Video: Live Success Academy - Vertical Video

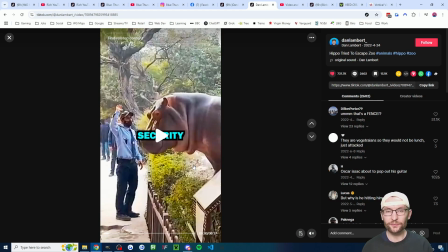So for most niches, I strongly suggest adding subtitles in. And you may have noticed in Dan's video there, the camera shot was kind of moving around quite a lot.
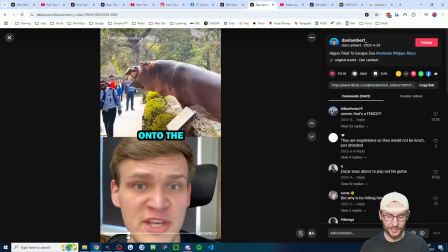So you can see here, for example, it's just no camera full screen. And then here, he's got his camera at the bottom with the clip at the top.
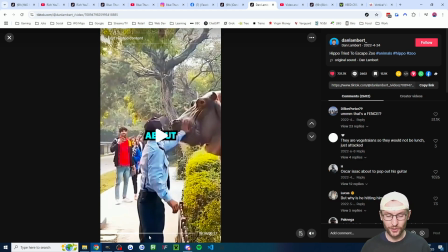He's also then zoomed in his camera. We've gone back to no camera, and at one point he even puts his camera on the top as well.
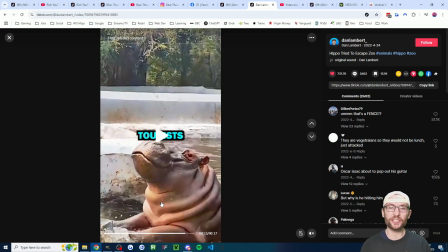Again, all of these tricks are just done to kind of keep the viewer's attention. And I think the key point I'd make here is Dan's not done anything insane, but this video still has 700,000 likes. All he's done is really very small tweaks, like having subtitles right in the middle, bringing a camera in and out, and occasionally zooming his camera in.
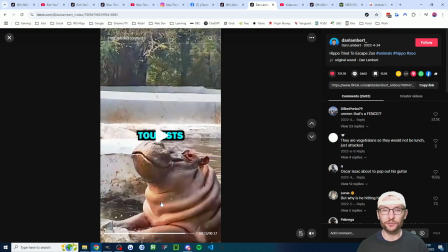So what I would encourage you to do is find somebody who's doing really well in your niche, or just who is doing really well in general, and study the real fine details of what is going on in their video. the more you can pick out, the better. I think I picked out there most of what Dan has done, and then we'll watch it in a second, but I just kind of tried to apply that to my own channel.
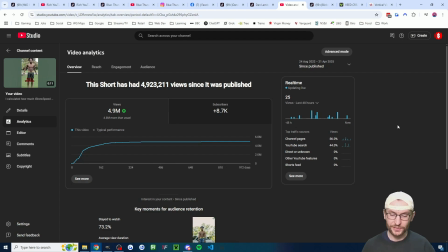Now, before we watch one of my videos, just some data to show it. So this is YouTube Studio. You can see this video got nearly 5 million views. It's not a very long video, just 11 seconds.
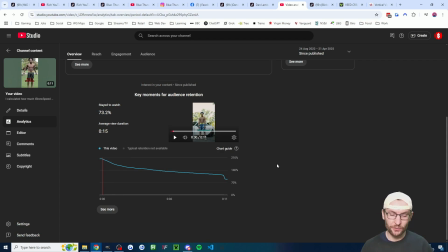And this is the retention chart. So basically, you want to try and stop viewers from swiping away. As I said earlier, you want to keep their focus for as long as possible. And you can see on this one, we actually managed to get an average view duration of 15 seconds, which is longer than the length of the video, meaning people were replaying the start of it as well.
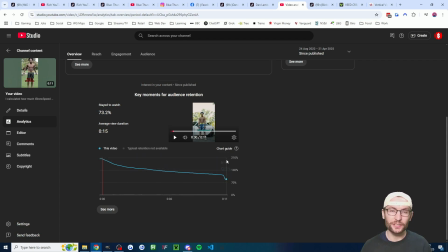Your goal really is to keep this line as flat as possible. If it's starting to dip, it means people have got bored and they've swiped away. Essentially, you want no dull moment. And let me show you the video and show you how I did that.
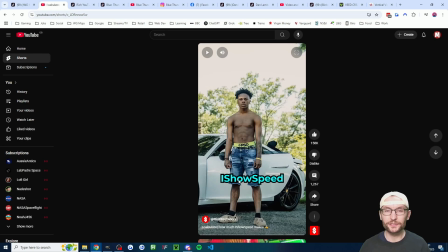And again, we're going to do it deliberately with no sound because it doesn't need sound. Now, what I've immediately done, this is the first frame deliberately paused. I am seeking out iShowSpeed fans. So I've deliberately started my script with the word iShowSpeed.
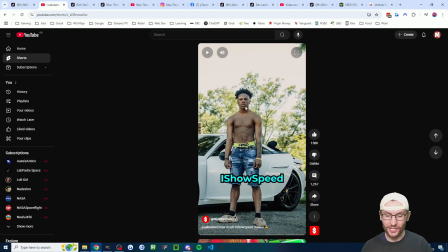Again, that's to try and to stop them from swiping away. I've deliberately started with a mean looking picture of Speed, again, to stop him swiping. And of course, I put his name in the video title. So again, your immediate goal with the vertical video is to try and stop them from swiping.
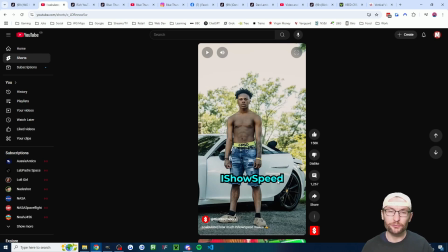Literally, the first frame, it has to give them a reason to stay. So I've got the iShowSpeed fans now. I'm going to give them a reason to stay. Let's give them even more of a reason within the first sentence. So it said, iShowSpeed has made a lot of money from YouTube last month.
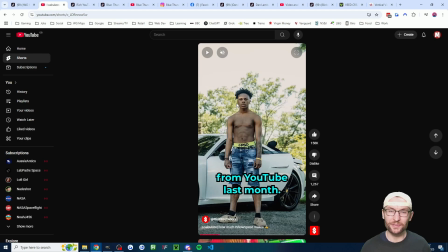So already they're interested. They want to know how much money has he made. And again, deliberately, I'm not trying to waste their time here.
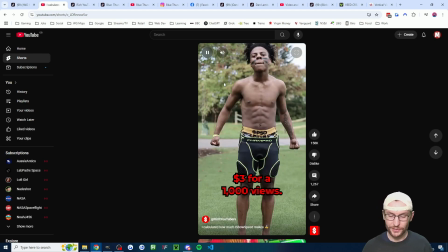So we play the rest of the video. I've switched to a different picture. Again, similar to Dan Lambert.
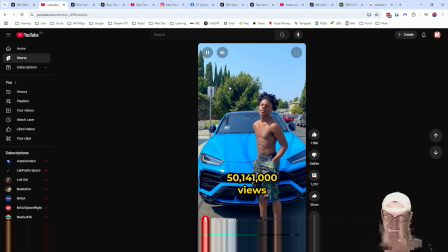We've switched to get another picture. We're going through some basic data here. Again, interesting for the Speed fans.
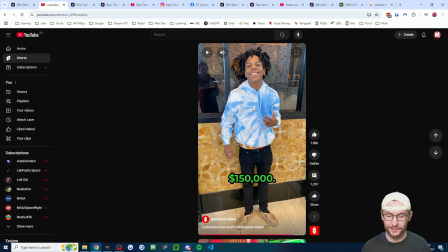And then we've ended, and again, this is the literal final word we've said. We've ended with the estimate, and by the way, this video is miles out of date. I'm sure Speed's making way more than that now. But as you can see throughout the video, there is no dull moments. I've delivered what I've said I would deliver, which is how much money he's making. And then I've just ended the video.
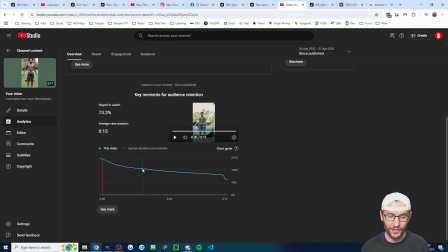There's no waffle at the end. And again, reason for that is because we want this line as flat as possible. The algorithms on all of these platforms, they're going to reward you if you can get the average view duration higher.
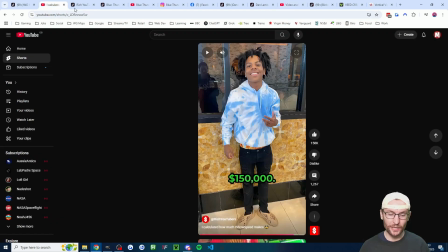And you can see there is a little dip at the end. We probably didn't quite cut it enough. I don't know if you can see the scroll bar at the bottom here. There's a little gap here where we probably could have cut it even earlier if we're being pedantic.
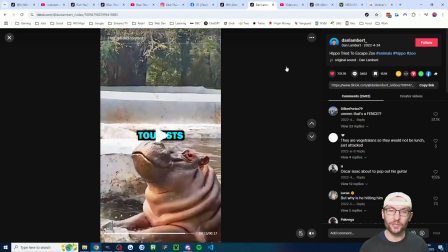So again, that is just an example of me looking at Dan Lambert, taking some of the aspects that Dan Lambert has done, and then adding it for myself.
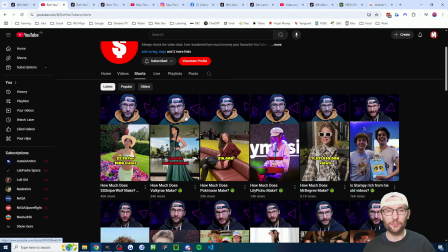As we can see in a lot of these videos, I would also add in my camera. And again, that's because it was inspired by Dan Lambert.
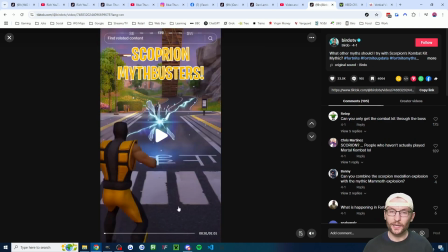Again, study what works in your niche. And speaking of studying what works, let's look at a few more examples. First up, we've got Birdo. Of course, this is the gaming niche, specifically Fortnite. Again, I've got the first frame here. You can immediately see what the video is about. And I think he's deliberately got this rift in his first frame because it stands out.
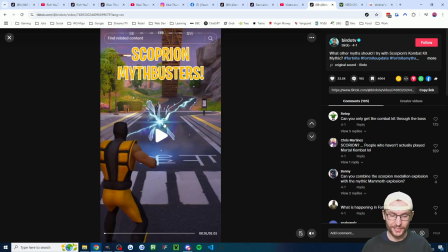So for anyone interested in Fortnite, they've got this nice visual rift and the visual yellow in the bottom left. And they're going to learn some Scorpion Mythbusters. And then again, I'll just play the video through just with not much audio.
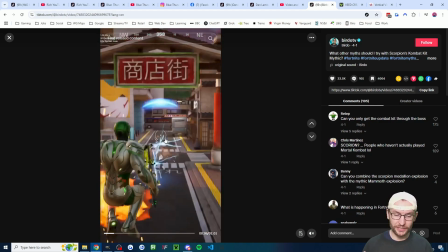But again, in Birdo's videos here, it's really no dull moment. You see them doing a test.